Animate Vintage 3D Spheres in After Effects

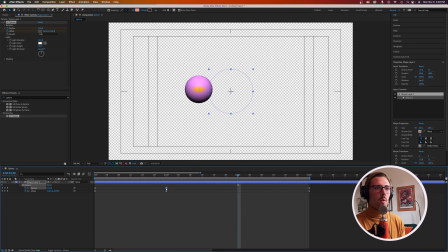4:06 We're not, but we're going to make it appear that way by changing our scale. So let's copy and paste our offset keyframe from the 1st second mark on second number 2,
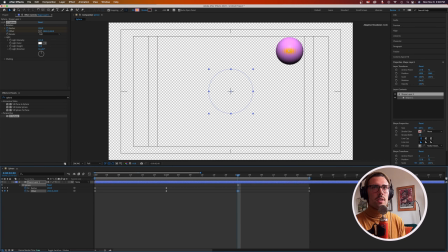4:23 and let's just drag our position to this border. Now, right in between the 1st and the 2nd of our seconds,
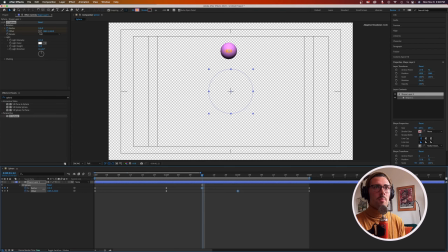4:39 let's also drop down our radius to make it appear that we are also getting a little bit further away from the camera the further back we go. So let's look at how this looks right now. Now,
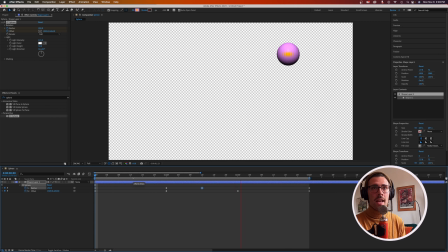4:58 we do have that circular motion, and because we're kind of emulating more the rudimentary 3D style of like the early 80s here, I think that this kind of choppiness to the motion works fine for me.
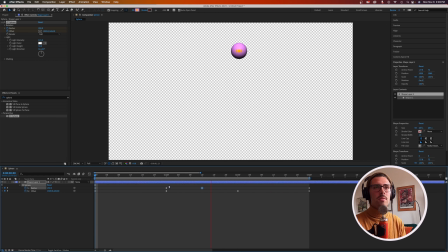5:11 You can add easy ease to your keyframes to kind of smooth things out, but I like what we're seeing here, so we'll leave it. Let's go ahead and duplicate our layer one time. Let's open up the keyframes here. This is how we're going to add a couple more spheres to the mix.
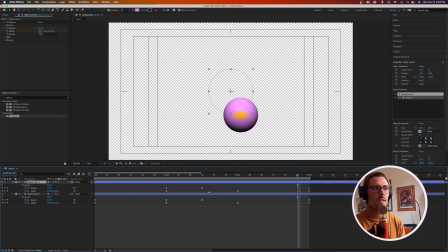5:30 Let's delete these first two keyframes on our second layer, and let's nudge everything else back to the first 2.0.
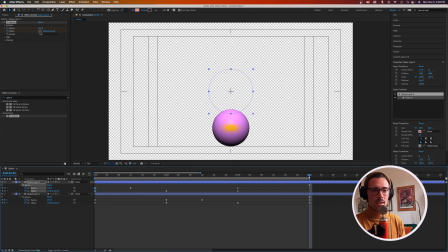5:43 Let's copy and paste these first keyframes and drop them down right there on 3. So now we have 2 layers that are looping. Let's go ahead and add a third one in here.
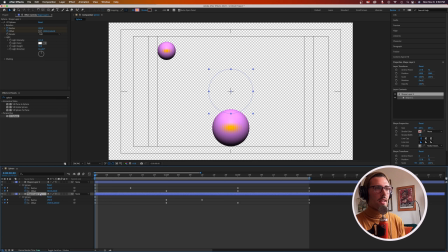5:59 Just the same way, we will duplicate our first layer with our original keyframes. Let's bring this up to the top. We're hitting the U key to expose our existing keyframes. So for this,
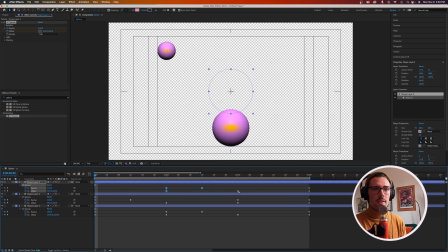6:19 let's delete our first keyframes, and we'll go ahead and actually drag this next set of keyframes out to the 4-second mark, since everything's spaced apart by 1 second right now.
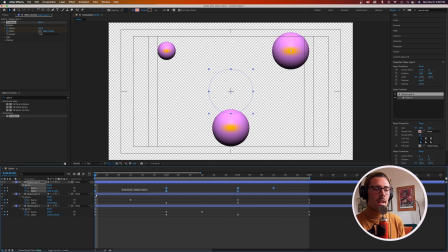6:37 We'll go ahead and drag everything back to the beginning of our composition time, and let's copy and paste our very first keyframe now on the 3-second mark. Let's see what we have.
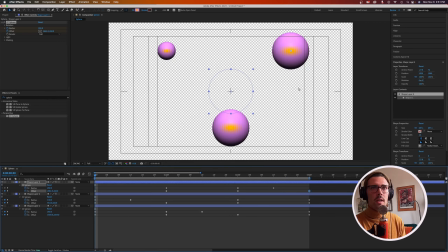6:57 And we have an issue with our scale here because I did not also add the original radius size to the beginning of this composition.
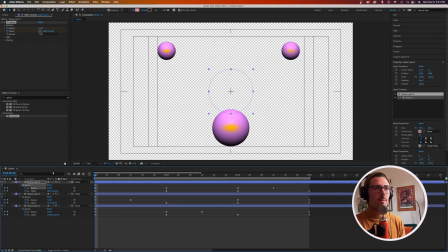7:11 So we've just copy and pasted what we had later on here at the beginning of our timeline, and that's looking good. So we've got a loop with our 3 spheres now. What we're going to do next is
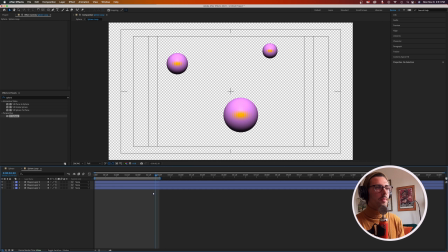7:31 pre-compose these 3 spheres, and we'll just name this sphere loop. So back in our original composition, which I named sphere, we'll take this loop and we'll add just a couple effects to it.
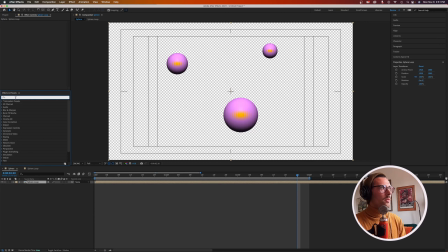7:53 So
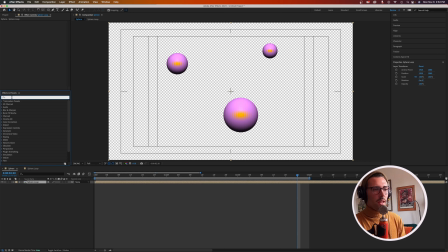7:58 if you have the free plugin Color Vibrance, this is not necessary, but I love
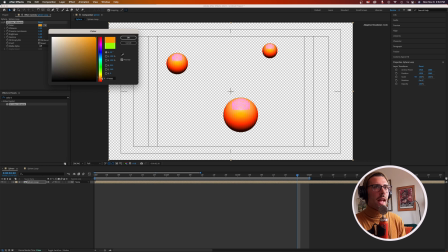8:09 the added effect that this plugin adds to a lot of my compositions.
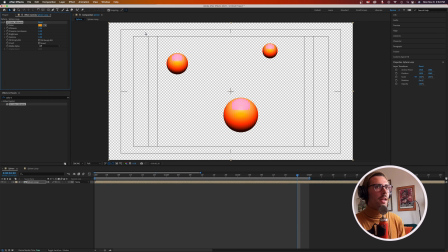8:16 So we'll just throw an orange on there, and it's looking a little bit harsh right now. We'll just kind of experiment with dropping it down so it's not as intense, and this might change later on once we add a few more effects.
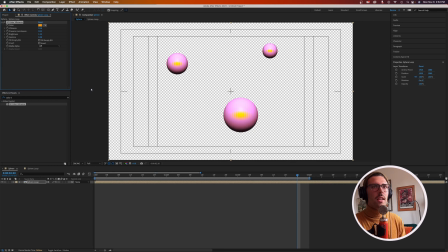8:30 I like a little bit of that extra harsh lighting that it's giving. So we'll start there, but again, that's optional. This plugin is called Color Vibrance, and you can actually download this for free online. So the next thing we'll do is
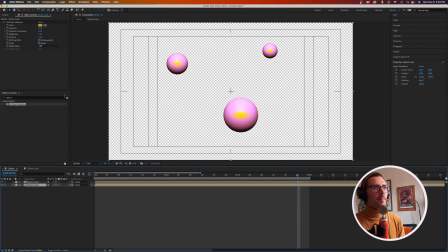8:49 duplicate this layer, and on our bottom layer, we're going to also add an echo effect. On this bottom layer, we'll just take the color vibrance off. That will kind of reduce the lift for our rendering.
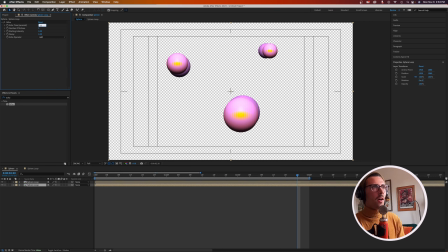9:09 The settings that we're going to add to our echo effect are by changing the echo time to -0.011. That will just blend all of our echoes a little more closely. We'll keep it light here. We'll just make it 5 echoes. We'll drop down our intensity to
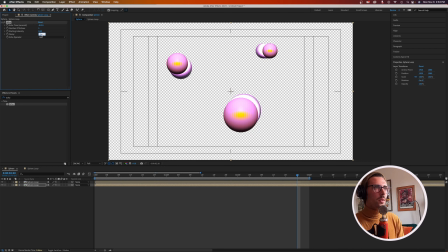9:32 0.8, and we'll make our decay 0.6. That'll just keep everything nice and close together. We'll also change our echo operator to maximum here.
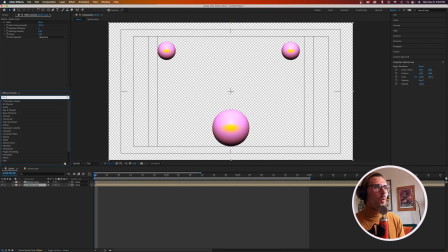9:47 And we will also add to this layer a glow effect. I like to use the Deep Glow plugin, but since that's paid for this tutorial, we'll just throw on the default glow.
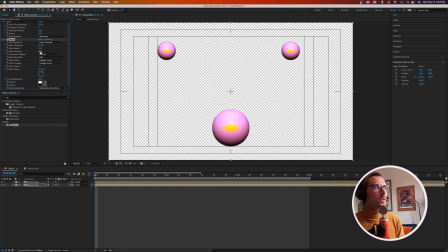10:06 We'll make the intensity 1, just keep it as it is, and the radius is also fine as it is. So if we want to change the color and make it stand out a little bit more, we can also apply a fill.
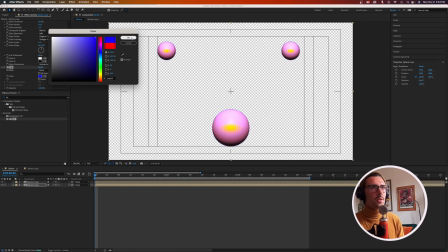10:24 We'll make it blue. You can also use the color vibrance effect here to get the same look.
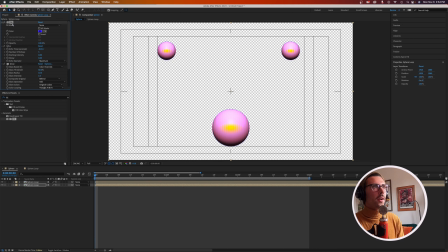10:30 Let's take the fill to the top of our effect stack. That'll make it a little more prominent.
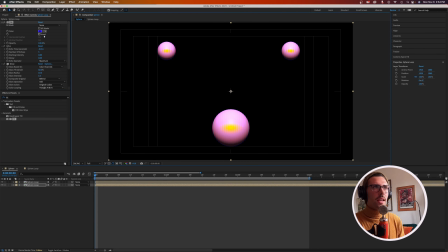10:36 To help us see what's going on here, we can replace our background.
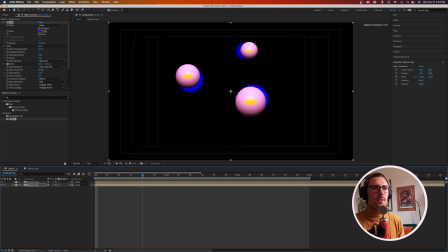10:44 And once you have a little bit of motion going on here, that's when you start to see the look of this effect with the echo. The next thing we'll add to this composition is an adjustment layer.
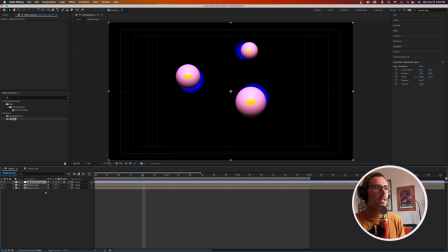10:58 This is where we're going to start adding our sauce to give it some of the extra vintage appeal. So, just in order here, this is usually the way I like to add some vintage effects.
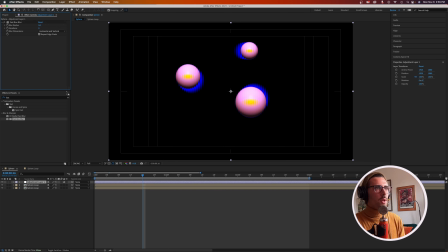11:12 We'll throw on a blur radius of 3 with the fast box blur effect. We'll add a noise effect for a little bit of texture.
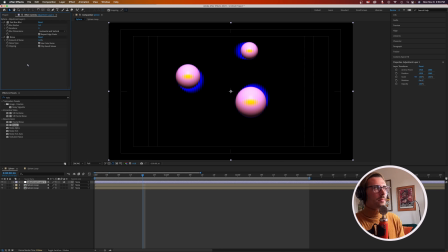11:25 We'll put that on at 3% as well. We can add some glow here. And we can drop this down so it's not as intense. We'll make this about 0.1.
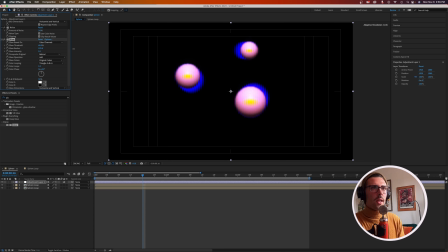11:43 And you can just play around with what kind of works best for you as far as the glow radius. We will make it about 95 here. I like the way that looks. I am just going to change the hue of our echo so it's not as pronounced.